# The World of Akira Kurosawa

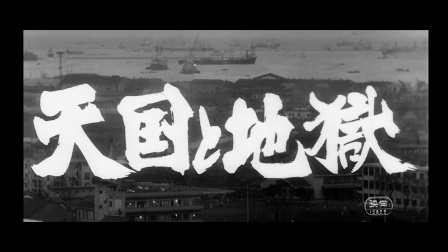(0:23)
As its title suggests, Akira Kurosawa's 1963 crime drama High and Low is divided into two halves.
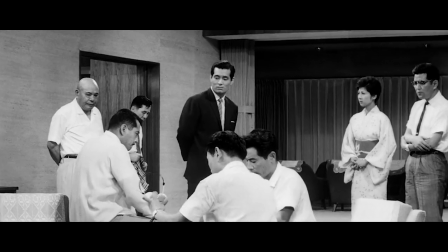(0:31)
The first is a suspenseful, small-scale drama set entirely at the Gondo residence.
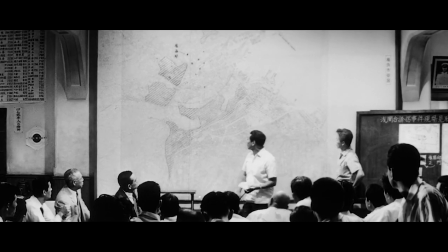(0:37)
The second is an intensely detail-oriented procedural in which police officers work to track down the kidnapper from the first half.
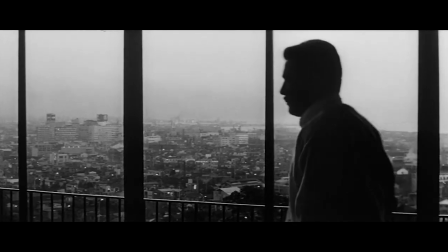(0:44)
We start high and end low.
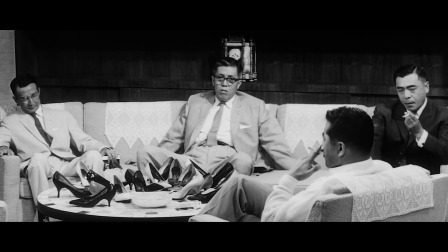(0:47)
There exists a number of differences between these two contrasting sections of the film, in both storytelling and visual direction.
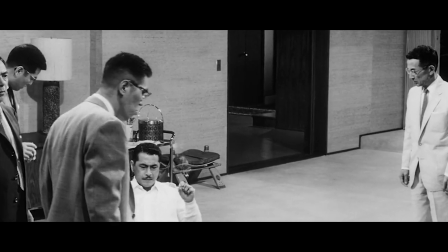(0:54)
The high drama of the Gondo residents is interpersonal, intimate, restricted to one location,
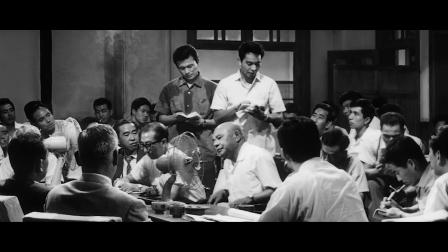(1:01)
whereas the low drama of the police investigation involves a multitude of characters and is scattered across a plethora of varied locations,
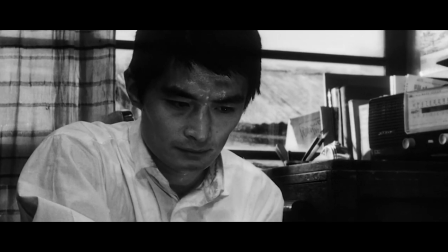(1:10)
expanding the scope of the film to include the larger context of the world or environment these characters inhabit. it.
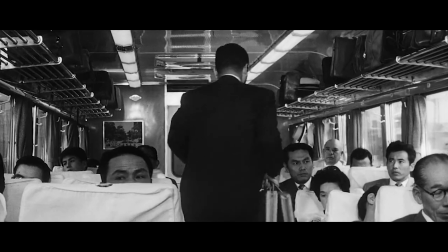(1:17)
Of course, this division carries with it a number of implications, one being that it illustrates a socio-economic divide.
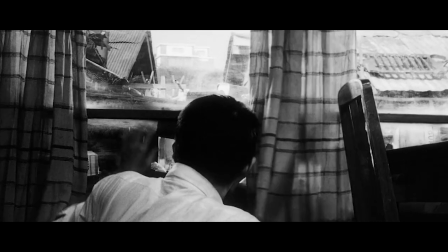(1:24)
The rich and powerful are secluded from the rest of society, those down below,
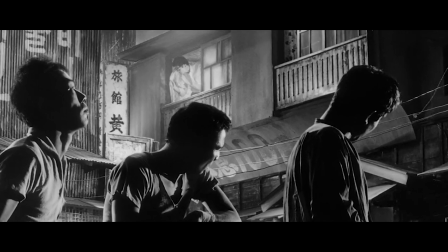(1:29)
whereas the poor intermingle and are collectively determined by their chaotic environment.
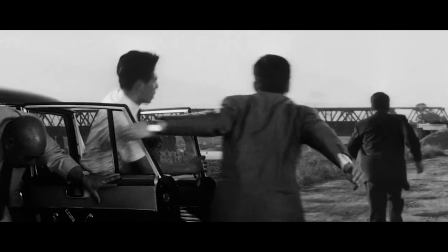(1:34)
Both of these segments illustrate what are, in my view, the two most important facets of Kurosawa's direction.
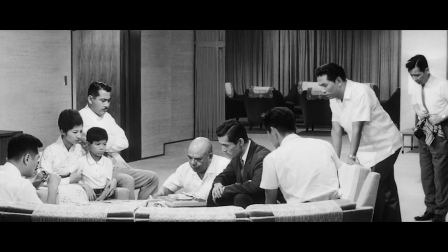(1:41)
Kurosawa sees characters as elements of a larger whole, and defines them using techniques that establish striking dynamics and relations,
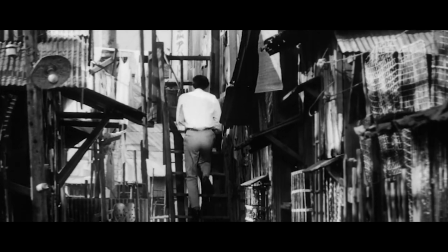(1:49)
whether that's a dynamic between two characters, or between a character and their environment, their world.
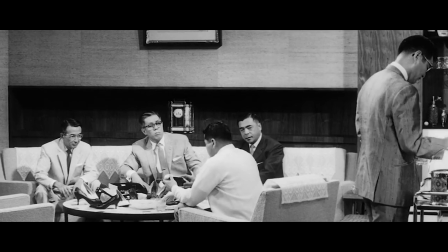(1:55)
The first half of the film showcases some of Kurosawa's most intricate and sustained blocking,
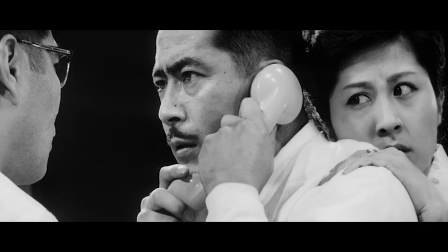(2:01)
with characters constantly maintained within a strict set of relations that illustrate the shifting power dynamics of this suspenseful situation.
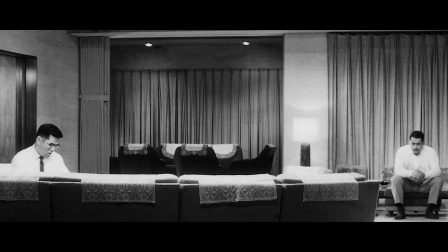(2:08)
Seeing as these sequences generally concern the decision Gondo must make, and the various factors he takes into account,
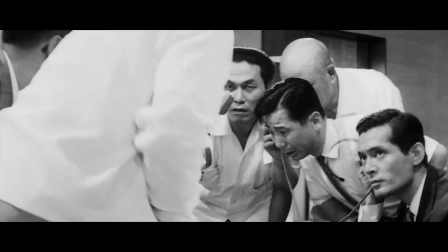(2:15)
Kurosawa's blocking here is meant to establish what forces are driving Gondo, and which concerns he is taking into consideration.
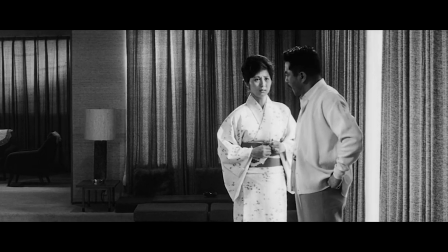(2:23)
There's a particularly significant scene in which Gondo and his wife argue about what they should do,
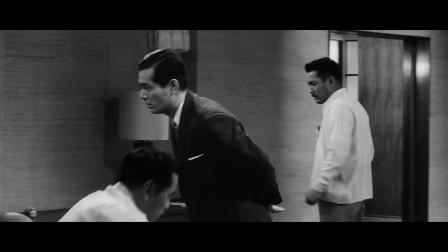(2:28)
but rather than shooting this scene as a simple shot-reverse shot, Kurosawa places the police officers in the foreground,
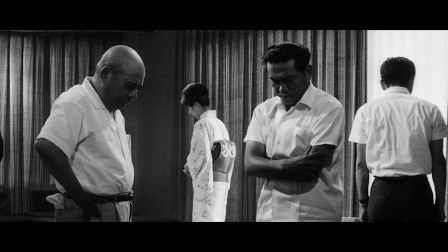(2:35)
and relegates the main dramatic object of this scene to the background.
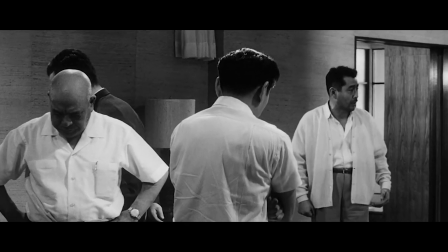(2:38)
This serves to highlight another, less obvious dimension of this interaction, how other people perceive it.
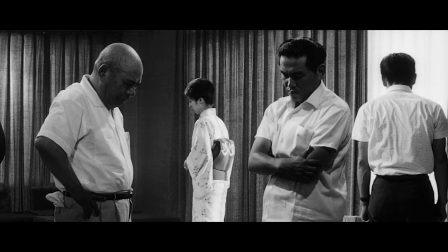(2:45)
How other people will interpret Gondo's decision. This blocking strategy runs throughout the entire film.
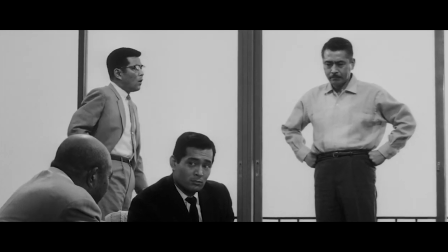(2:51)
Dialogue and character dynamics are constantly placed within a larger context of social relations,
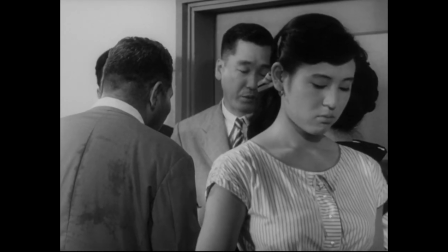(2:57)
and this technique can also be found in a number of other Kurosawa films as well.
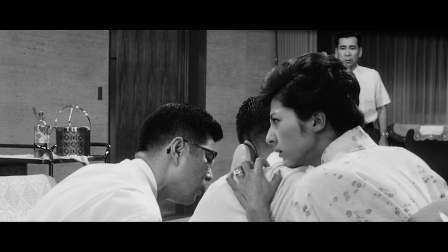(3:01)
While the ongoing dialogue is important, it's how that dialogue is undermined, or how our interpretation of it is altered,
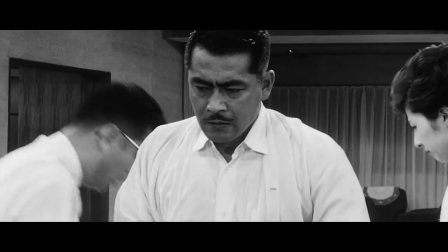(3:09)
by the social and interpersonal context which is most valued in Kurosawa's blocking.
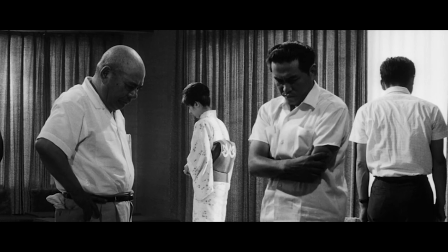(3:14)
In this film in particular, this visual strategy emphasises the dilemma our protagonist is faced with.
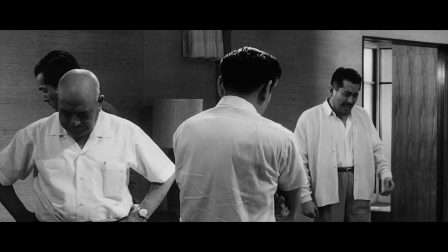(3:20)
The other characters and their presence on screen, despite them not being immediately relevant to the main action of the scene,
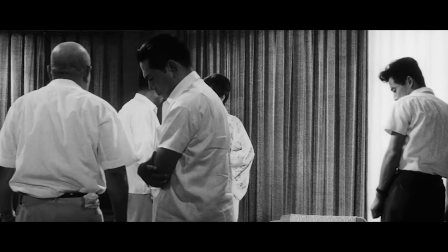(3:26)
come to represent a weight on Gondo's shoulders, outside perspectives that could sway his decision making process.
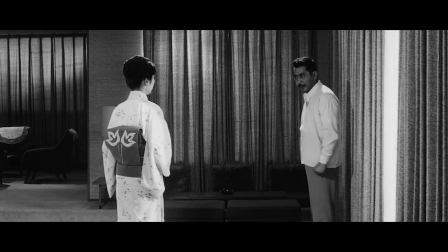(3:33)
He is not a free moral agent in this situation, he is being influenced by other characters' perception of him.
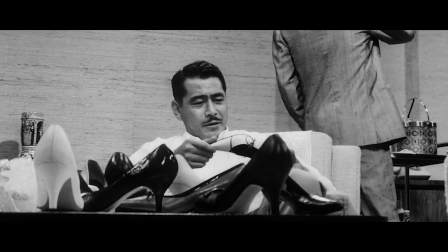(3:40)
But whereas those relations between characters is the visual focus of the first half,
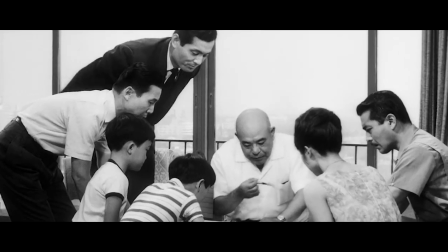(3:45)
Hian Loh's second half is much more interested in the relations of different locations,
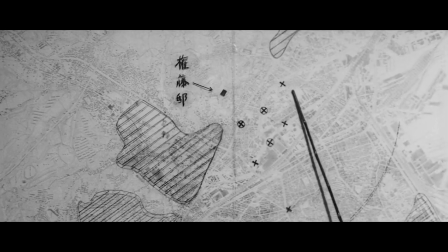(3:50)
as we find ourselves immersed in the excruciatingly detailed procedure of the investigation and follow every single possible lead,
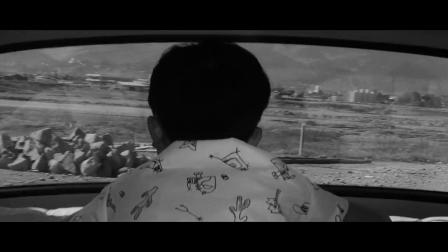(3:59)
travelling to a variety of locations around town, but not before the Gondo house itself is reframed.
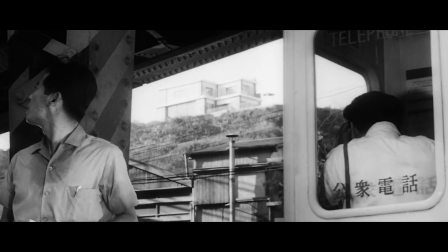(4:04)
We finally see the house from the outside, from down below looking up. Characters even comment on how it feels like the house is looking down on them.
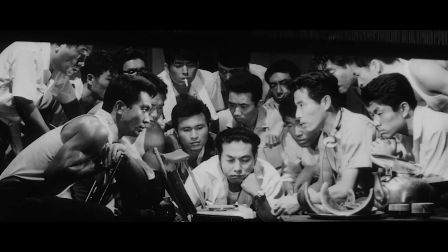(4:13)
This shift in perspective will reflect the general shift that occurs in this second half. We now see not only the police's point of view, but the kidnapper's point of view as well.
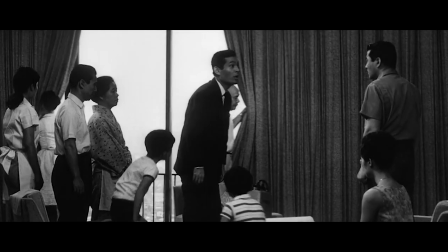(4:22)
The whole world is opened up to us, revealing an entirely different set of relations.
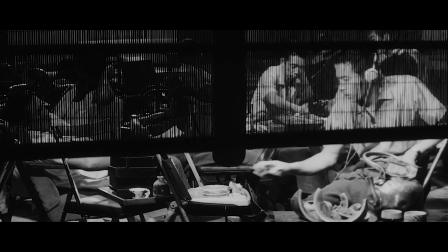(4:27)
The specific minutiae of how all of these elements interact paint the picture of a full and nuanced world,
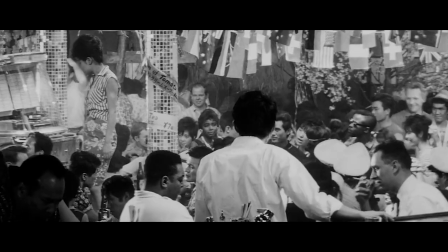(4:35)
very much encapsulated in the chaos of the nightclub sequence, where all of these complex relations become entangled.
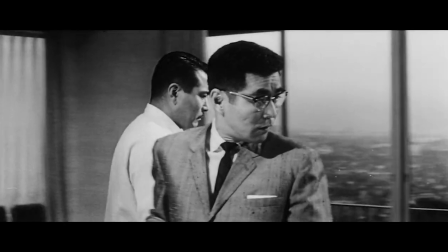(4:41)
This very much stands in contrast to the slick, minimalistic, and theatrical composition of the first section.
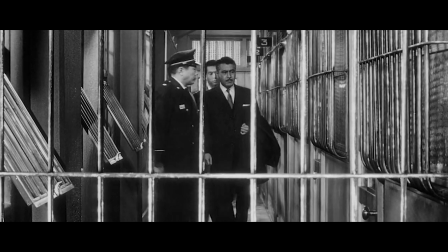(4:47)
This divided and contrasting view of economic disparities is seemingly levelled in the film's final scene.
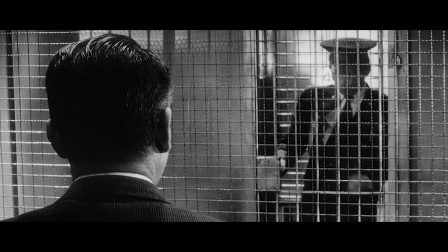(4:54)
Gondo and the kidnapper finally meet face to face, no longer separated by their initial spatial divide,
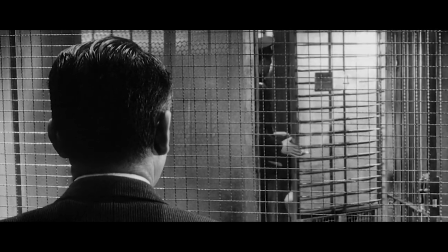(5:01)
now only separated by a thin plane of glass.
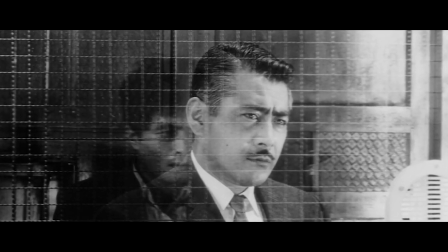(5:04)
And while nothing is really accomplished in this scene, there is no justice, no setting things right, there is, at last, recognition.
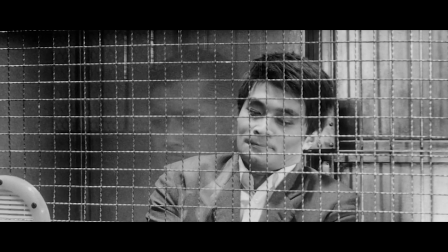(5:12)
The two perspectives meet, gazing into one another, and we as an audience recognize,
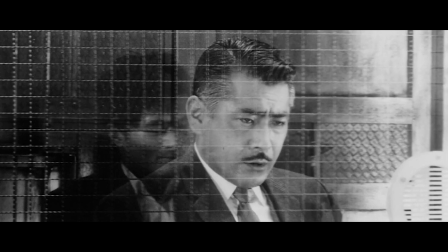(5:17)
thanks to Kurosawa's blocking, how these two opposite existences are entangled.
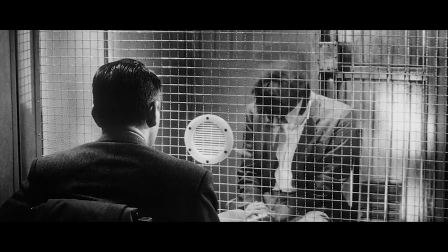(5:22)
They exist in tandem, and the actions of one will inevitably affect the other.
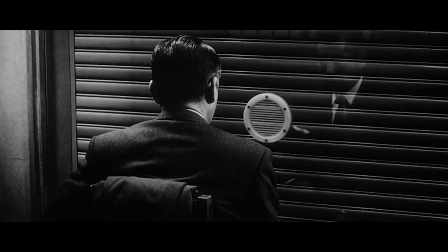(5:28)
Of course, socio-economic divides are a common theme found all throughout Kurosawa's filmography,
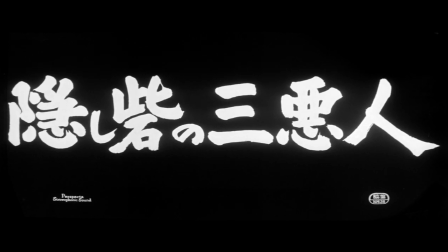(5:34)
and The Hidden Fortress is another film that provides a particularly strong illustration of Kurosawa's interest in this theme,
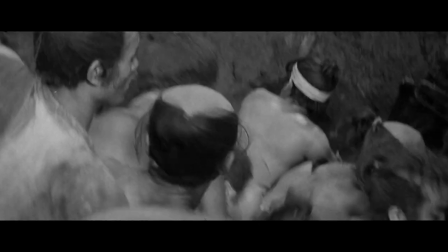(5:41)
but portrays this kind of divide in a very different manner to High and Low.
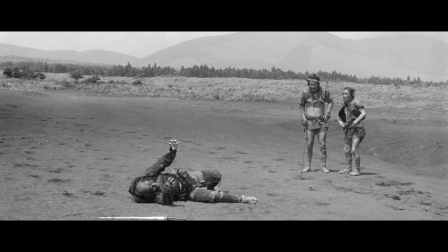(5:45)
The opening sequence immediately sets up how this film will tackle the matter of differing class perspectives.
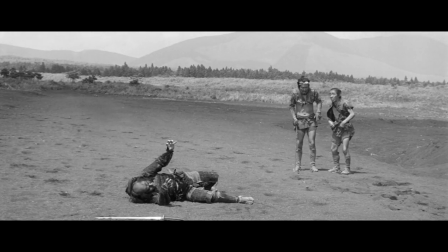(5:51)
Of course, in contrast with High and Low, The Hidden Fortress will adopt a more comedic tone.
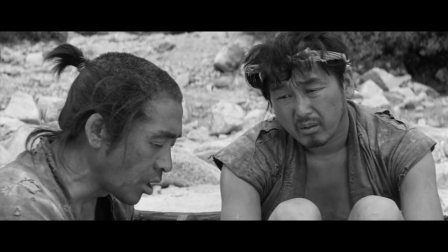(5:56)
The film begins with our two protagonists, Matashichi and Tahe, shot from behind as they traverse a desert battlefield.
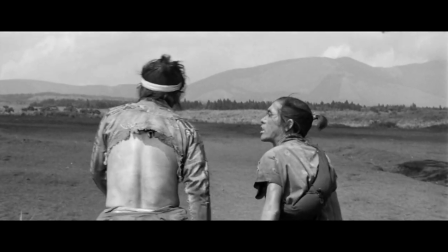(6:03)
The camera's positioning immediately places the viewer on their level, immersing us in the desolate environment and the tale of these two impoverished characters.
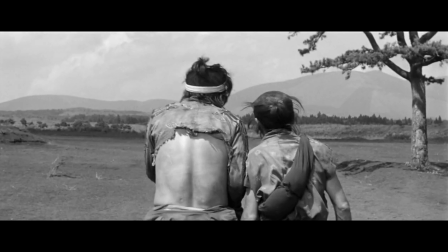(6:12)
We feel as though we are being dragged along with them.
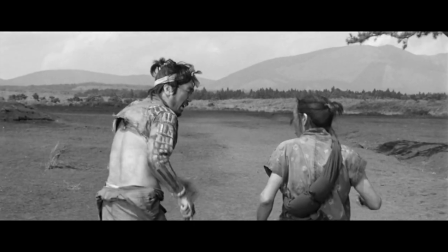(6:15)
The handheld camera's gentle bobbing up and down emphasizes the feeling of a long, tired journey.
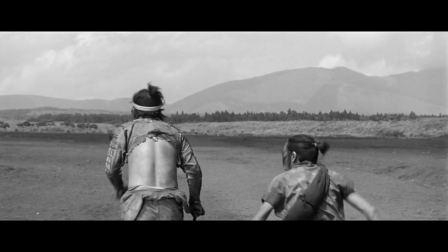(6:21)
The landscape ahead also seems to indicate that these characters don't really know where they're going.
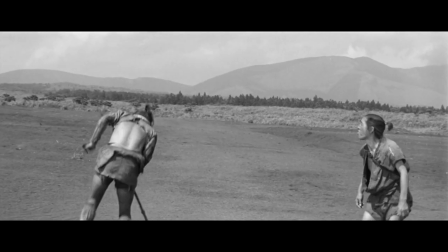(6:26)
They're wandering around aimlessly, and there's nothing in sight. No future, no prospects.
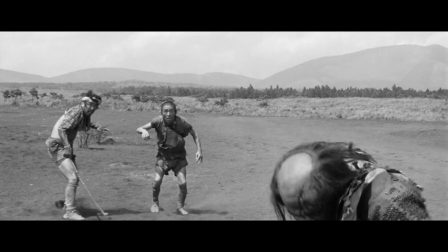(6:31)
The two characters' bickering is interrupted by a wounded samurai who stumbles into frame, chased by soldiers on horseback.
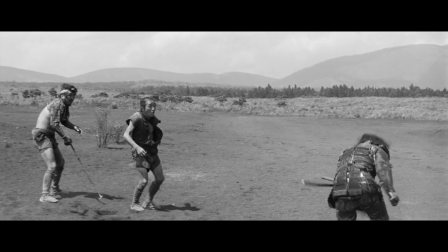(6:38)
The way these characters emerge out of nowhere, as if Matashichi and Tahe hadn't heard them arrive,
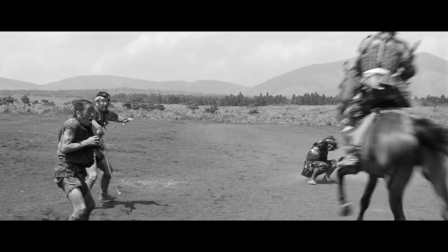(6:44)
instills a kind of absurd theatrical tone, like characters materialising as they appear on stage.
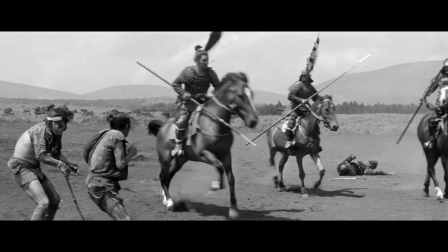(6:50)
Naturally, we are not shown where they come from, nor where they leave to.
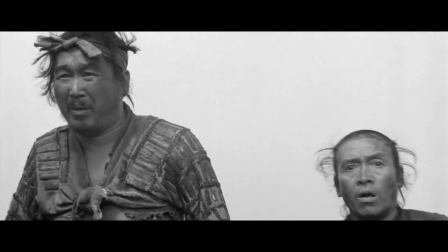(6:54)
This maintains our focus on the two protagonists, limiting our perspective in order to match theirs.
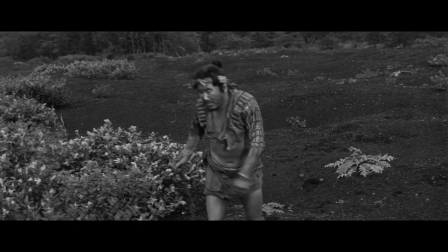(7:01)
This event is happening to them, it's a development in their story. The larger context doesn't really matter because it's a context they don't have access to.
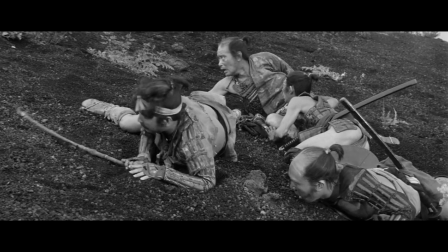(7:09)
This illustrates the experience of the powerless, the small, unimportant people living in a war-torn nation who,
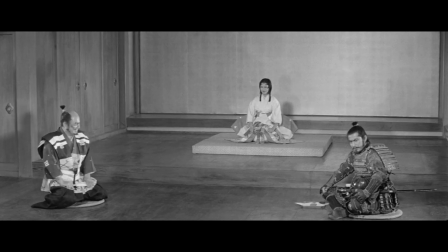(7:16)
unlike the valiant heroes and tragic kings who usually populate these stories have a severely limited picture of what's actually going on.
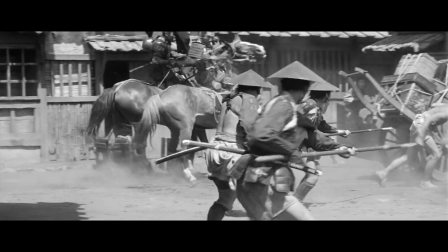(7:24)
The political developments, the latest battles and victories, in their eyes it's all chaos, a chaos they must navigate in order to survive.
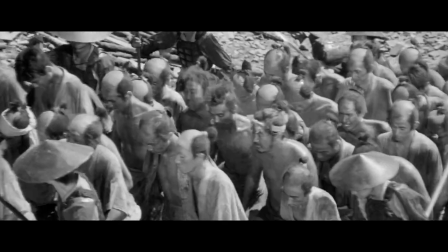(7:31)
They are blown about in the winds of war, caught in developments that surpass them.
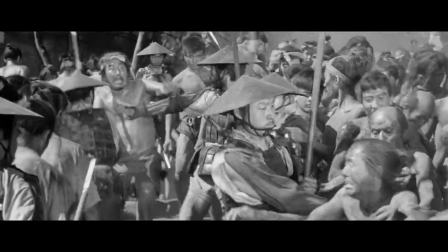(7:36)
Needless to say, The Hidden Fortress also thematizes the environment and our characters' interaction with it throughout the film.
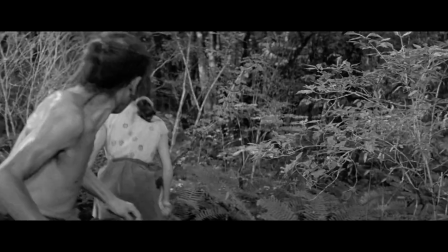(7:44)
The environment can be used as a weapon,
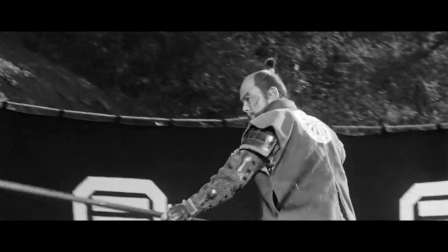(7:50)
or a shield.
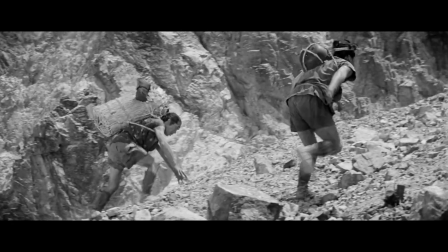(7:56)
It can be an obstacle in a character's journey.
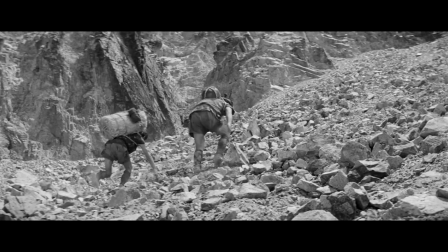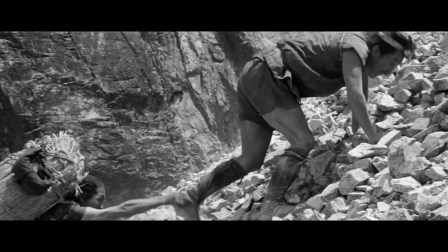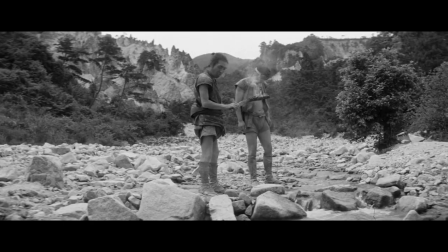(8:09)
It can yield treasures.
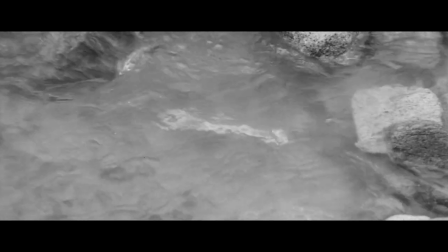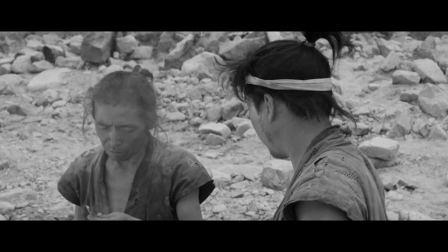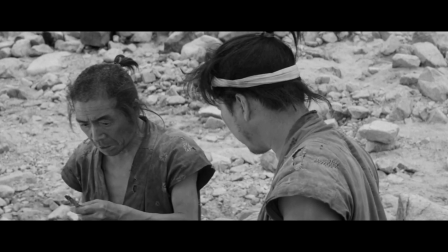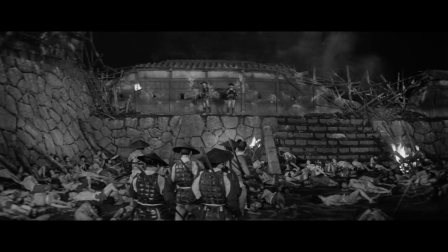(8:29)
And it can even come alive.